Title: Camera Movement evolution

My name is David Molbach, and my project is about the evolution of camera movement and its effect on the history of motion pictures.
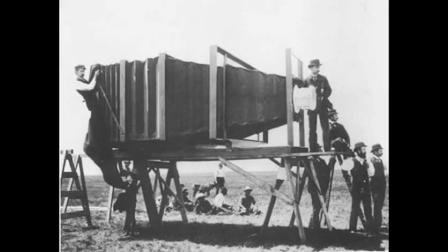In the early days of photography, movement was an enemy.
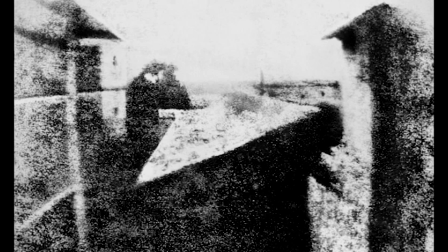Any motion would cause blurry ghosts, and exposures took minutes of standing still.
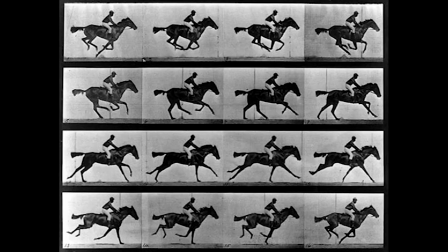As photo shutters became faster, they were able to be taken in rapid succession,
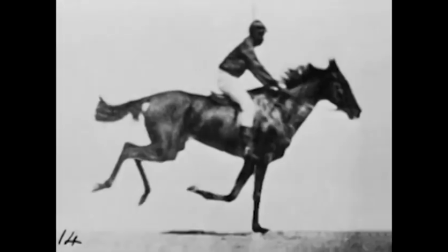causing the illusion of movement, as shown in Edward Muybridge's motion studies.
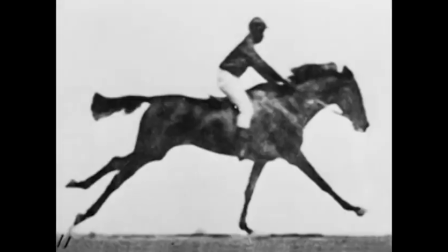It is also the first tracking shot.
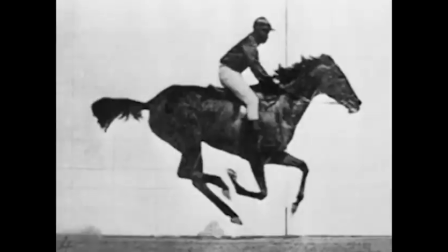Although it's a series of stills, when put together it makes the viewer feel like he is flying perpendicular to the horse or bison.
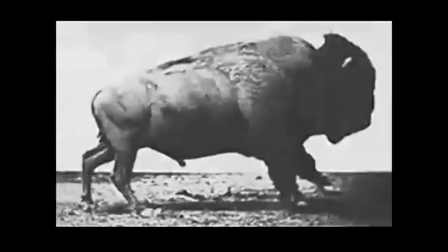Though during most of early cinema, the camera would stay still.
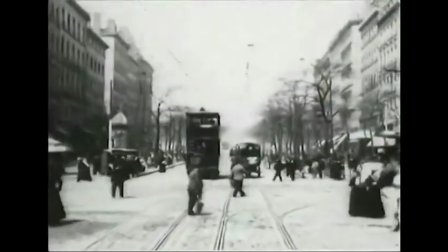Much of the basic camera moves were discovered by accident, such as the Lumiere brothers' first dolly shot on a train,
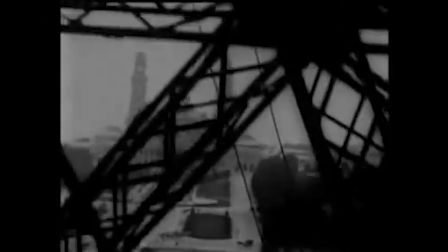or the first pedestal shot going up an elevator on the Eiffel Tower.
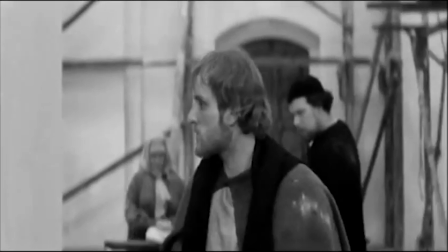Though simple, these basic moves help enhance the way we tell stories,
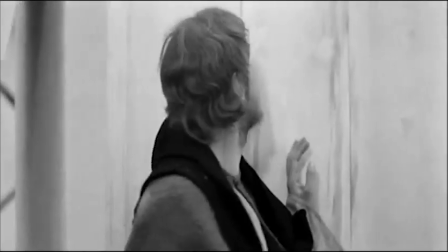adding extra movement, tracking with the subject, or shifting focus to a new one.
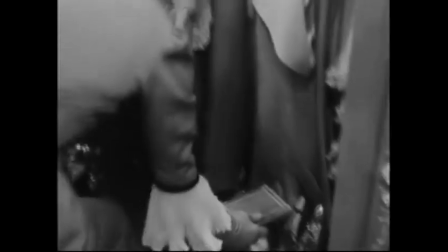Mon Dieu. Jamais je n'en ai eu de...
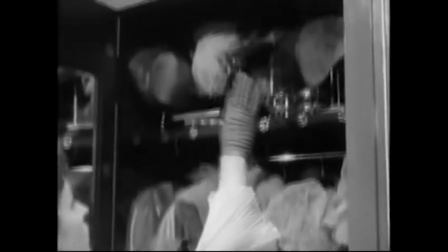Unfortunately for cinematographers, the advent of sound and color added more technical difficulty in achieving camera motion.
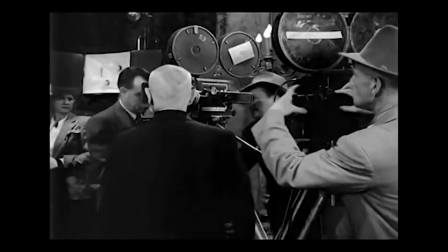Equipment was too bulky to be moved and relied on complicated crane setups, and tracks had to be placed.
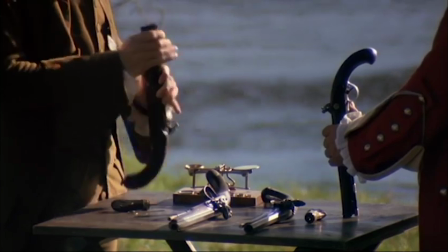However, the zoom lens would add some additional movement to the camera.
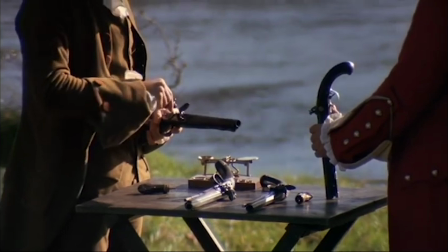Though invented in 1902, the zoom lens wasn't commonly used in Hollywood until the late 1940s.
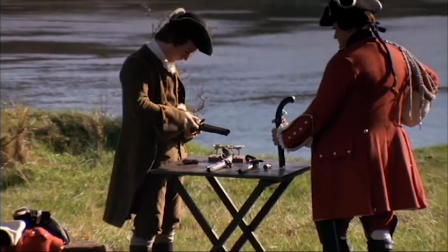And even then, it was more common for television and sports coverage.
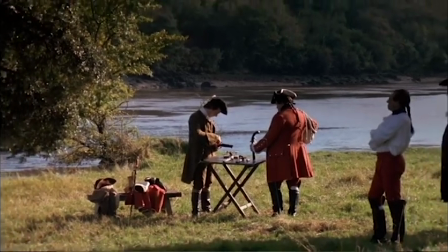Zooms were usually done in post-production using an optical printer connected to a zoom lens, as opposed to in-camera.
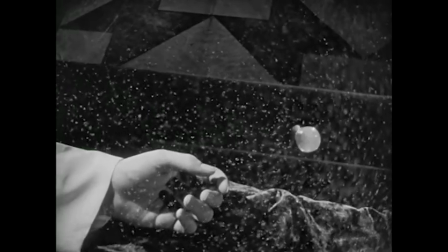But thanks to improved optic technologies, directors like Alfred Hitchcock would take advantage of the new and improved zoom lens.
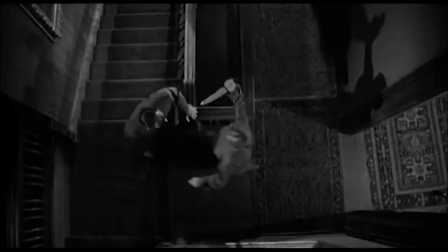This led to the creation of the dolly zoom.
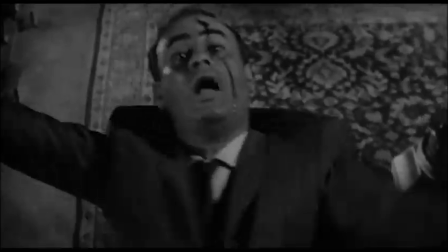By dollying out and zooming in at the same time, the subject stays the same size while the background and foreground compresses,
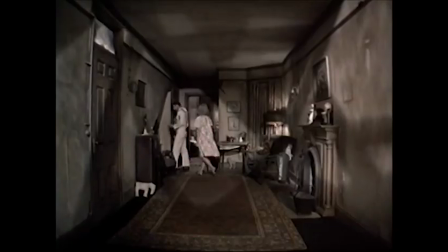creating a visual representation of unease or fear through camera movement.
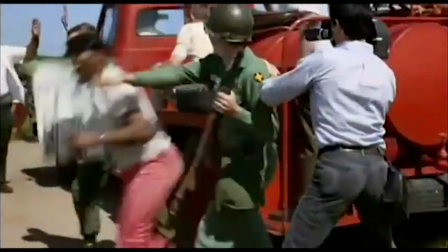As cameras became lighter, handheld camera shots became more prevalent. Now free from the tripod and more mobile,
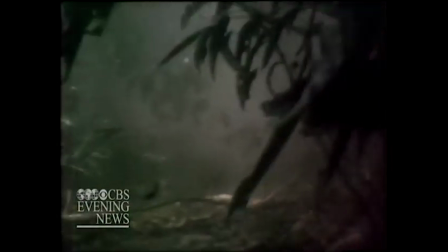the documentary aesthetic became more realistic to audiences and reminded them of the brutal newsreel footage from Vietnam on TV. In 1976, however, things got smoother with the creation of the Steadicam, invented by Garrett Brown.
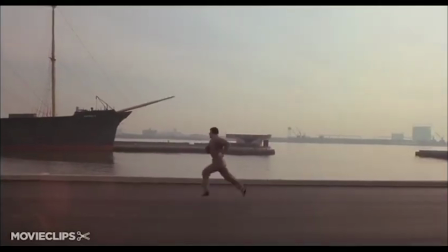Introduced to us first in the films Bound to Glory and Rocky,
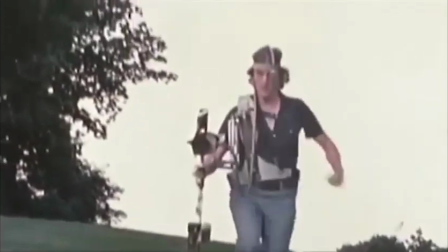it allowed camera operators the ability to move the camera smoothly without laying down a track or having a smooth surface for a dolly.
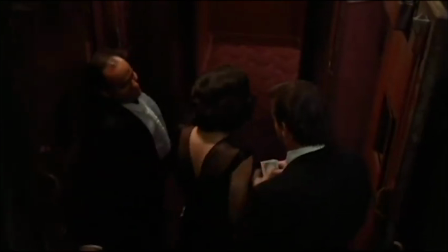Shots once considered impossible were now created with ease. Using these tools, master directors are able to convey so much more to us,
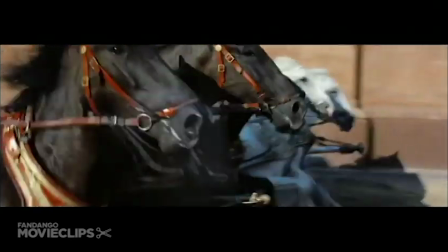fully taking advantage of what film has to offer to us in terms of enhancing the action, shifting our point of view,
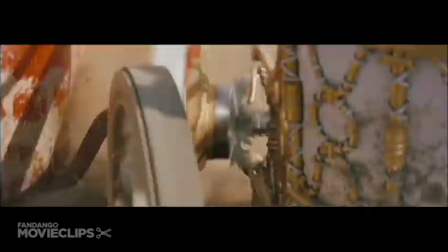or making us feel like we're flying.